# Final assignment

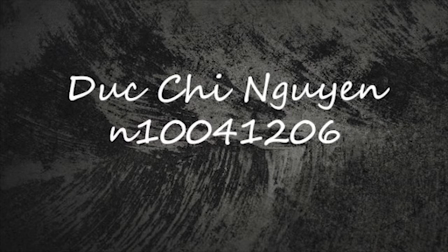0:01 Hello, my name is Dukji,
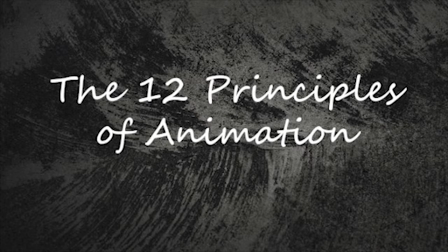0:03 and today I would like to talk about 12 principles of animation as described by Frank Thomas and Olive
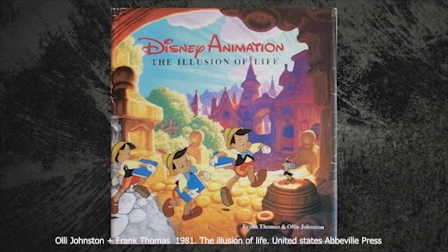0:10 Johnston in the book Disney Animation Illusion of Life. The first principle is watch and stretch.
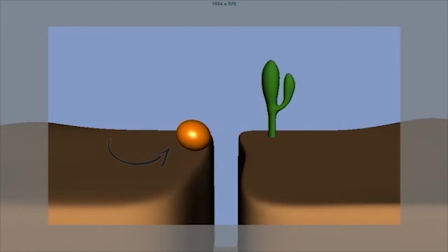0:22 According to this principle, animated objects will be longer and flatter to emphasize their speed, momentum, weight, and mass. It can be applied to simple objects like a bouncing ball or more complex
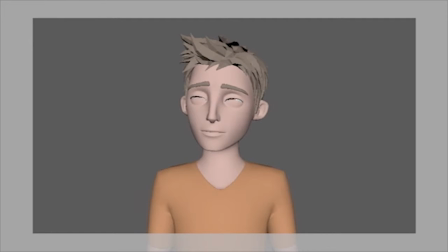0:36 construction like the musculature of a human face.
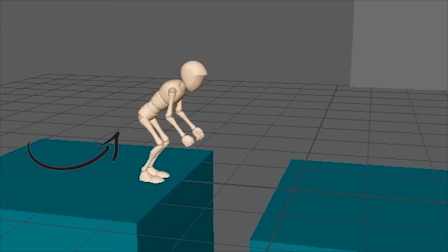0:42 Anticipation is used to prepare the audience for an action and to make the action appear more realistic.
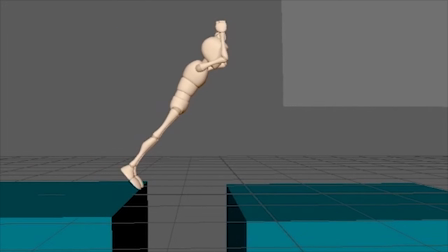0:49 For example, moving hand before making a jump such create more energy.
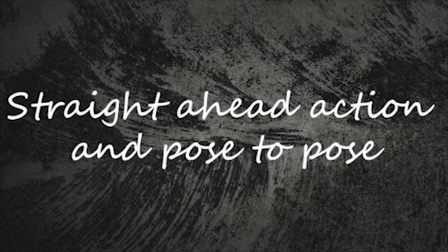0:54 The next principle is strand height action and pose to pose.
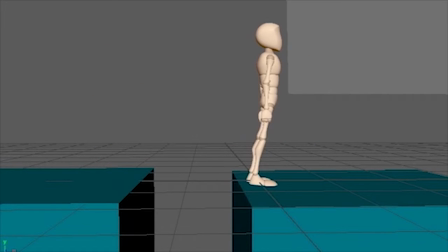1:00 Strand height action seems like animated frame by frame from beginning to end, while pose to pose involves starting with drawing a few keyframes and then filling in the interval later.
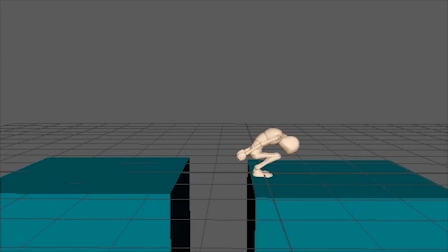1:13 In this example, we can see that some key pose of the motion when characters jump over a gap.
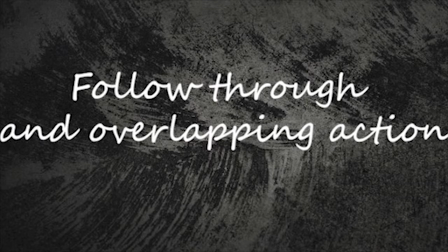1:20 The next principle is follow through and overlapping action.
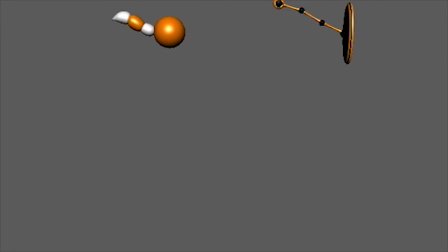1:24 This is the technique of having body parts and appendage right behind the rest of the body.
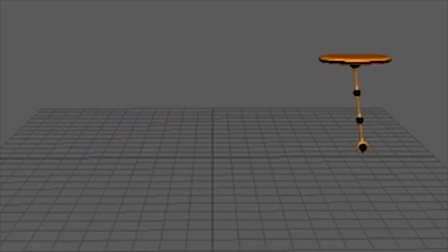1:31 For example, the swinging action of the pendulum as well as the tail of the character helps create the object softness.
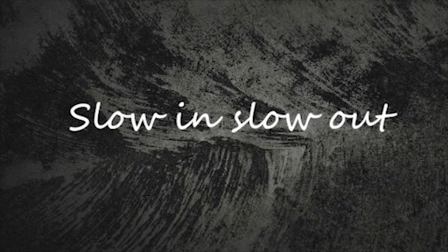1:40 Slowing and slow out. This principle refers the way almost all movements start slowly, build speed, and finish slowly. An example of the posing bone in this animation, you can see when I add a slow out as its posing pickup,
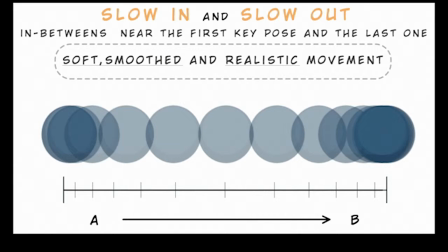1:58 such makes the movement of the bone more realistic. The reason we should use this principle is as it is one of the most important principles to achieve lifelike motion. Without slow in and slow out, the movement would feel stiff and mechanical.
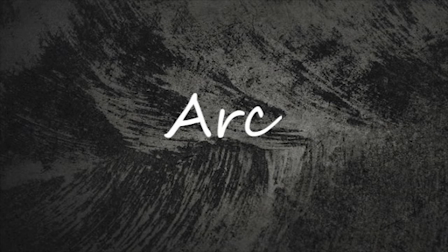2:18 As most natural actions tend to follow an arch trajectory,
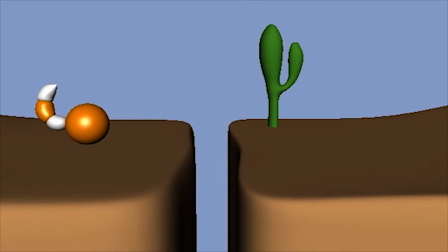2:23 and animation should adhere to this principle by following the implied arch for greater realism.
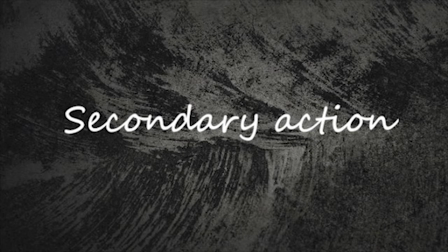2:32 Secondary action.
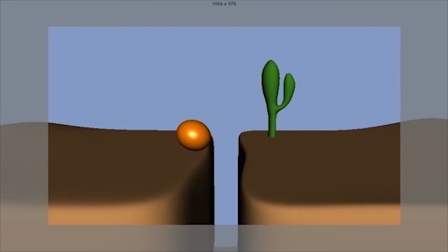2:33 Adding secondary action to the main action gives the scenes more life, and you can have to support the main action. Also, viewer can still understand the purpose of the action without secondary action.
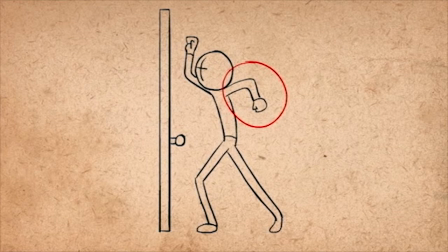2:47 Adding them can make the idea become clear. The next principle is timing. Timing refers to the number of drawing of frames for a given action,
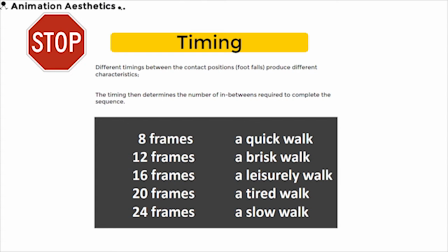2:58 which translates to the speed of the action on film. For example, with a cycle walk, if there are 8 frames, the step would appear much faster than with 6 or 24 frames.
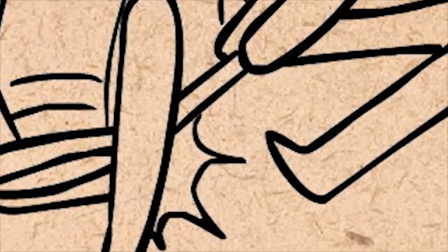3:18 Exaggeration. This principle can be used to increase the amount of impact on the viewer.
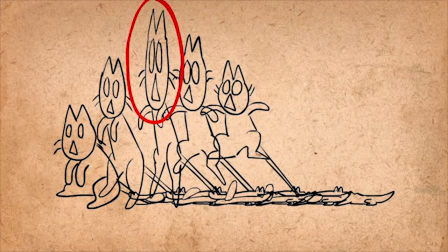3:24 Exaggeration is used to animation for visual effect. An action becomes a lot more interesting with exaggeration to make it look more extreme and surreal. It is the opposite of realism.
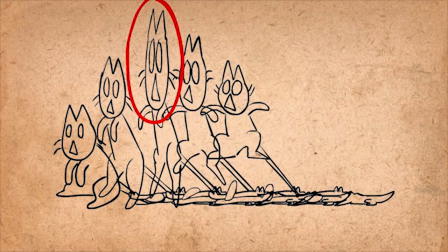3:39 If we were to animation a perfect imitation, it could look static and dull.
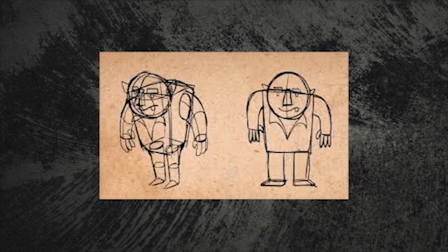3:48 Solid drawing. This principle is about making sure that forms feel like they are in
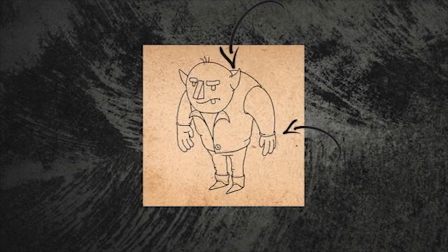3:55 three-dimensional space, with volume, weight, and balance. Final one is appeal.
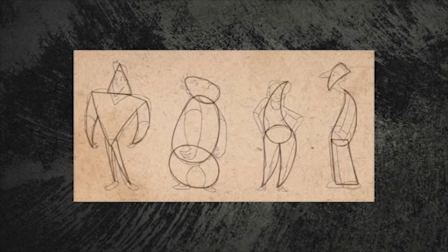4:02 Basically, characters that you animate should be pleasing to look at.